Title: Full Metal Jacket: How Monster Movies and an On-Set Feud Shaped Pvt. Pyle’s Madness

So the minute he did that, and he goes, "Now look up at the camera," I knew exactly what he was doing because he had done it in all the other movies.
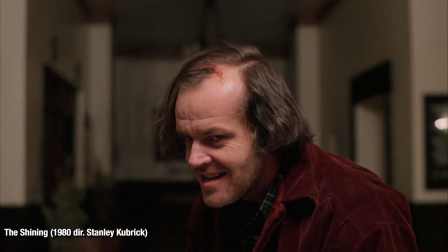(8:25)
So he kind of cued me to then, "This is where I want you to go," without ever talking about it.
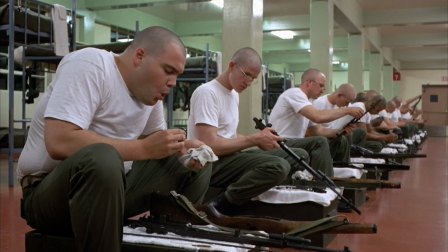(8:32)
"This is where I want you to go with the next scenes that fit in this kind of, in the order before the bathroom scene." So he kind of cued me into the insanity. So then I thought, okay, so I keep doing what I'm doing, and then whenever he wants to do that shot, he's gonna tell me. So all I gotta do is show up with the interior, and then he's gonna mold it the way he wants.
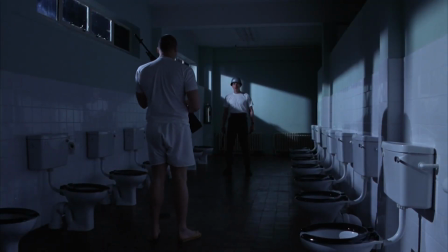(8:53)
The one time Kubrick really spoke to D'Onofrio about acting was the night before shooting Pyle's death scene.
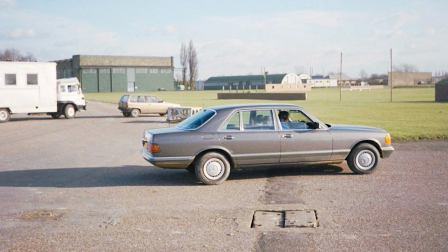(8:59)
They were walking back to their cars after a day of filming, and in the parking lot, Kubrick asked D'Onofrio if he knew what he was going to do in the scene tomorrow.
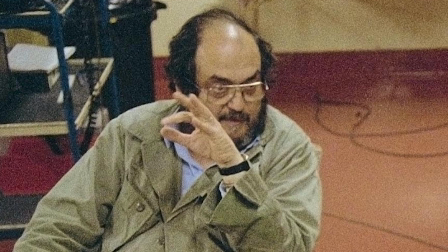(9:07)
D'Onofrio said, "Yeah, I think so." And Kubrick said, "Good," and started walking away before turning back.
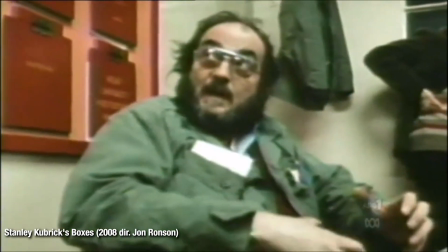(9:14)
Kubrick had this thing where he would always clear his throat before he was about to say something. He goes, "Are you sure?
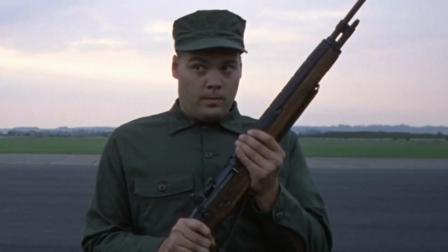(9:21)
It has to be really good." D'Onofrio said, "I'm hoping, Stanley."
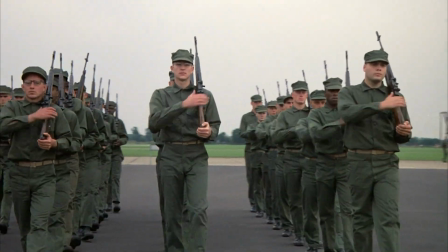(9:26)
At this point, D'Onofrio had been on the production for 13 months and was pretty comfortable, saying in an interview that he no longer felt like he was about to cry when talking to him.
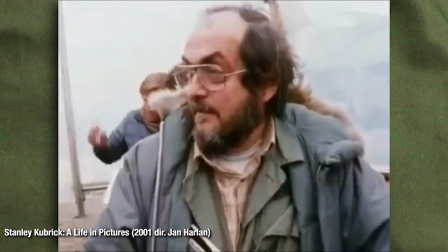(9:35)
Kubrick said, "Okay, it has to be big though. It has to be like Lon Chaney big."
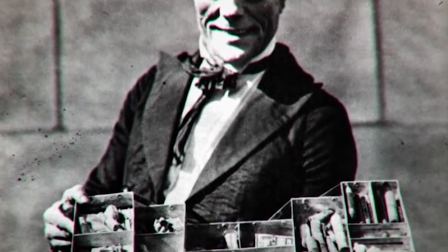(9:41)
Lon Chaney had a substantial impact on the early days of cinema and was a pioneer of film acting and makeup effects.
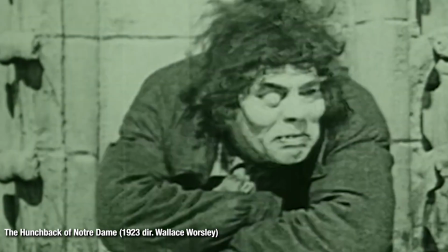(9:48)
Most notably, he played the lead in the 20s adaptations of The Hunchback of Notre Dame and The Phantom of the Opera,
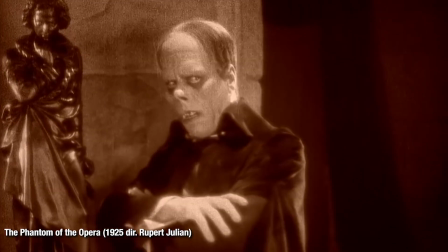(9:54)
where he had a glued strip of fish skin pulling his nostrils up, often causing him to, quote, bleed like hell.
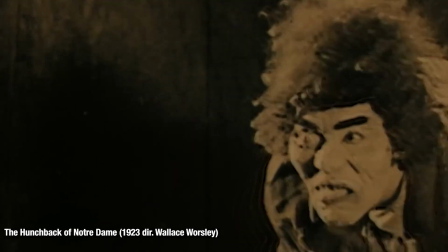(10:00)
The brilliance of Chaney's performances is in how grotesque and exaggerated he behaved. This thing happened inside me that was like Christmas, or because at home, at my flat, I had about 15 Lon Chaney films on video. Because you were obsessed with him at the time? No, because of this scene.
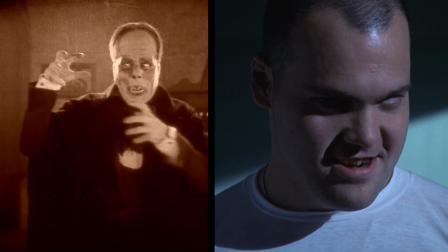(10:27)
Because I always saw Leonard Lawrence turning into a monster. I always saw him as a monster. And your reference for that?
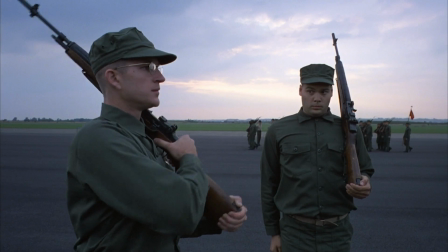(10:36)
I always saw him that as a weak-minded person that switched from being a country bumpkin to a monster,
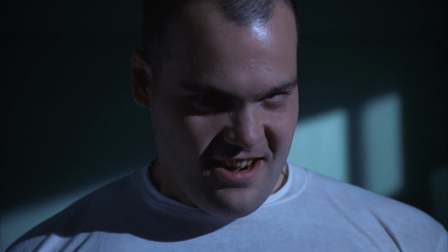(10:44)
like his wires got crossed in the training, mm-hmm. and they made a monster instead of a soldier.
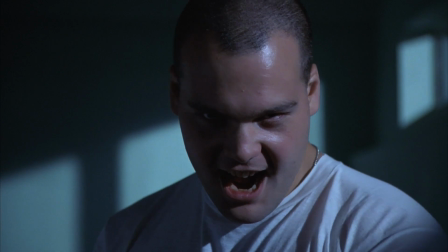(10:49)
Absolutely. That's how I saw it. And it's a very, when I think back at it, I probably wouldn't have made that same choice today, but I think it came from a very inexperienced, very simple way of looking at it,
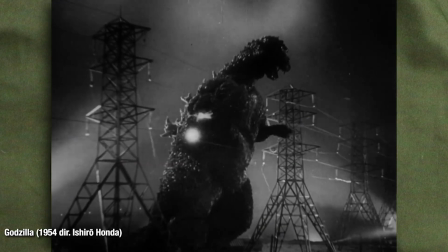(11:07)
and I think it was exactly right. Yeah. D'Onofrio also collected Godzilla films and King Kong films while preparing for this scene.
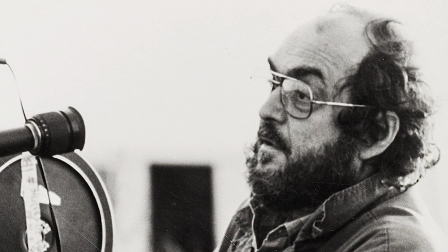(11:14)
He said that the realization that he was thinking the same thing as Kubrick gave him the courage to play the scene how he wanted.
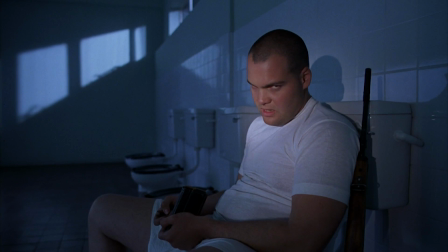(11:20)
He had been working on the look and the voice and wanted to come across as a cornered animal.
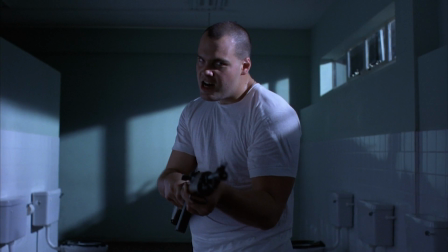(11:25)
He also kept in mind the Kubrick stare and worked out his posture in the scene so that the look would happen naturally.
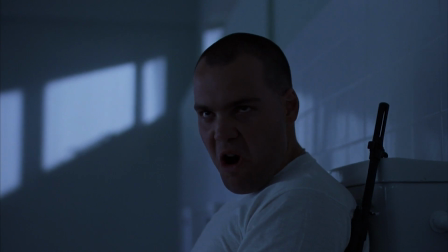(11:31)
To me, it sort of looks like D'Onofrio's playing the scene as if he is wearing a bunch of monster makeup,
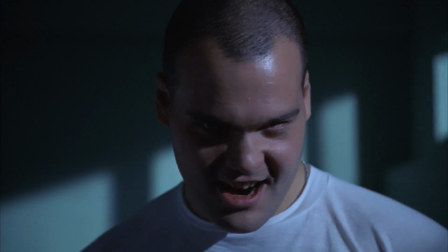(11:37)
like how an actor in full monster prosthetics gets a special kind of courage that is really difficult to get when you are seen.
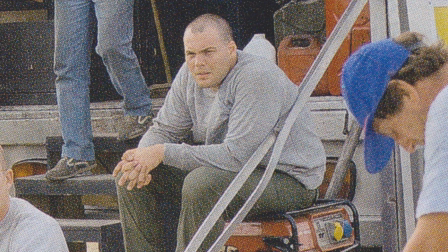(11:44)
According to D'Onofrio, he performed the scene 3 times and the kill shot once,
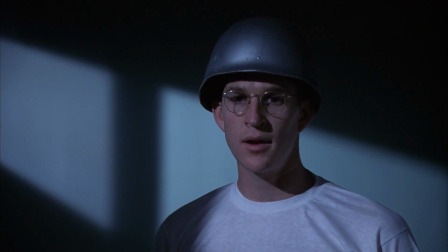(11:48)
saying that it only took an afternoon to shoot both his side and Modine's.
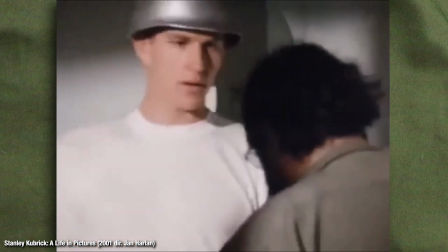(11:53) Should be more frightened, yeah. and then get into it.
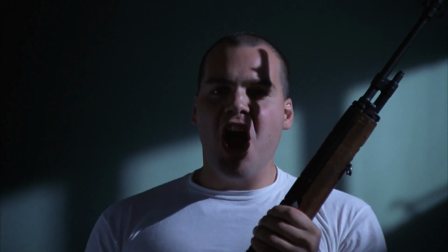(12:00) Do something brilliant.
It was actually D'Onofrio's last day on the production.
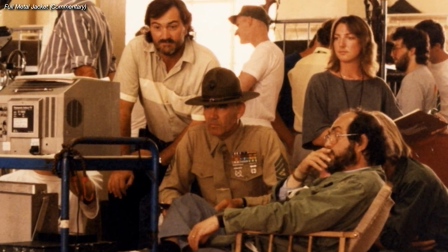(12:05)
And I would go sit next to him, and there were 2 chairs, and I would go sit next to him, and he'd play it back, and we'd watch it, and he didn't say anything.
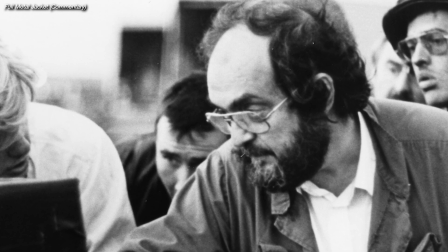(12:13)
He just put his hand on my wrist.
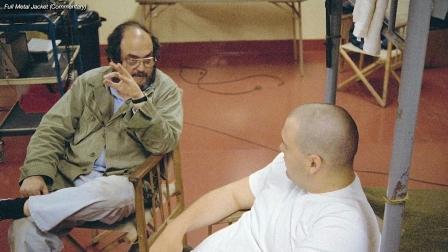(12:16)
Stanley put his hand on my wrist, and he squeezed my wrist, and he said, "We've got this.
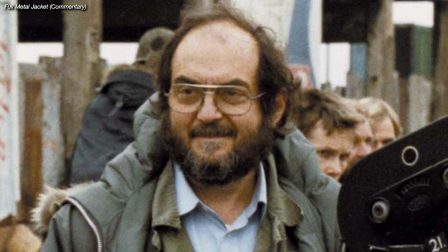(12:23)
We've got."